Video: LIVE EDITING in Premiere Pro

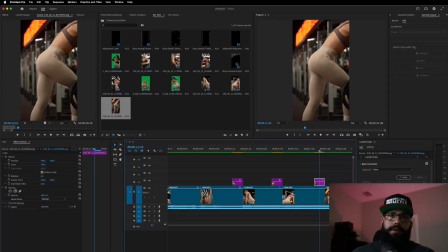(83:29)
1, 2. Again, we're going to go over here to opacity and do the mask.
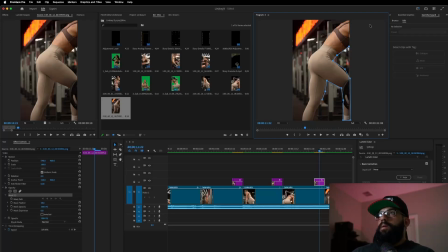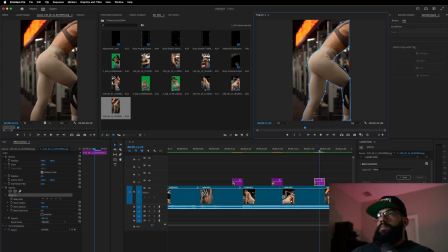And this one, let's make this one come in from the bottom. So again, position, scale, rotation.
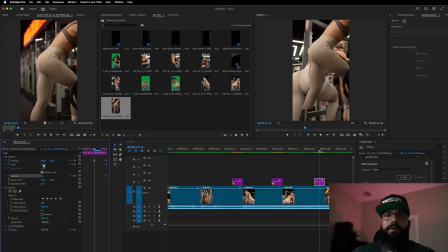(84:14)
And then we're going to overextend up. Make it big. Rotate it just a tad. Whoops.
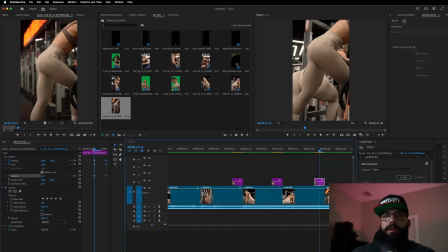(84:30)
And then we're going to go to the beginning. Get it out the frame. Whoops, wrong way. And then remember to add the directional blur.
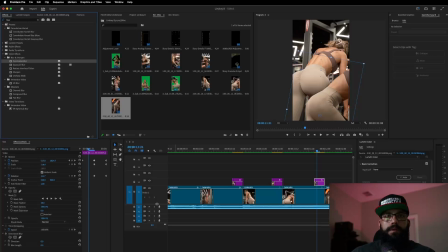Let's see. Blur length, and then make sure the blur length is going up and down, not side to side, because it's got to make sense. And then we'll add a little bit of feather because I forgot to do that earlier. Boom.
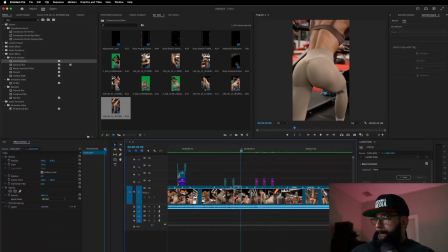(85:02)
Now it's so fast that like when someone watches a video, they might not even realize what they just saw. They might have to watch it a couple times. Now for that last one, I'm going to add a quick flash just so that it's not 4 in a row of the exact same thing.
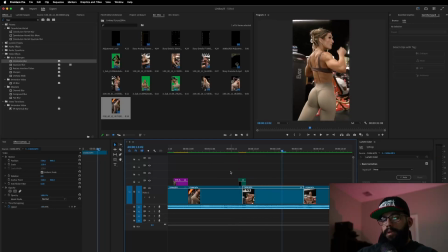(85:22)
So it's just going to be a quick flash. Just like that. See what that looks like.
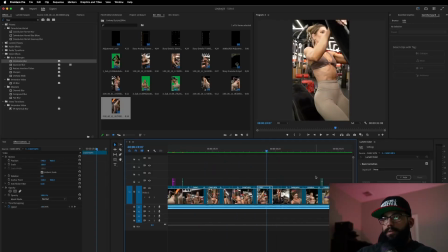(85:39)
I want to add a flash there too. Let's make it a longer flash though.
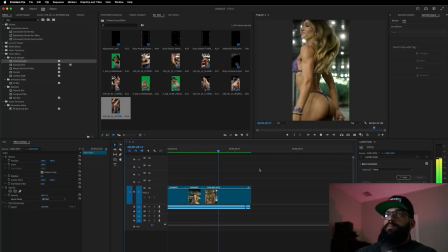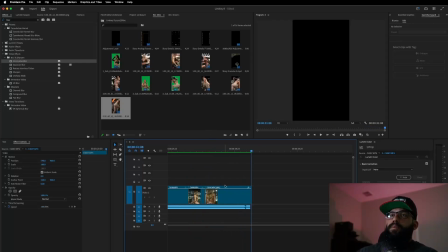(85:59)
I really like this ending.
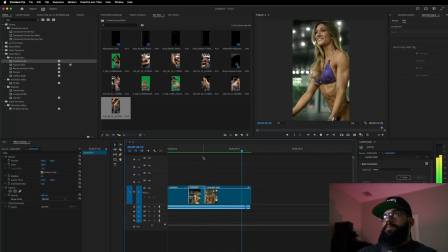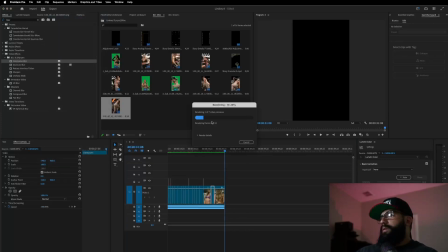(86:07)
Alright, sequence, render into out, let it do its thing and watch it.
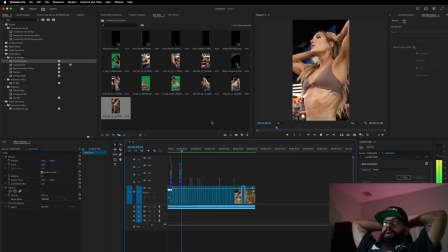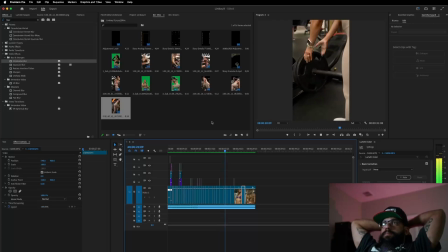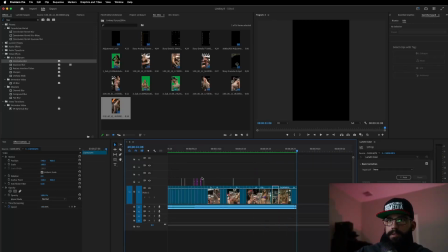(86:43)
Alright, so there goes the composition of the sequence, right? So what I want to do is I'm going to take all these here, right, and I'm just going to push them up. I'm going to push them up one spot. Whoops, don't want to do that.
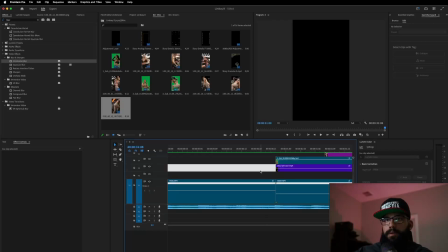(86:59)
I'm just going to push them up one spot because here, let's make this smaller. So as some of you may have noticed, especially if you know what you're doing, the footage is not shot in S-Log.
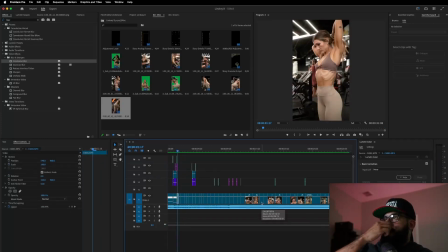(87:14)
Like the footage is shot, I do not shoot in S-Log. And the reason I don't shoot in S-Log is for the same reason I don't shoot in 4K. It's because these are Instagram videos made for social media. These are not feature films.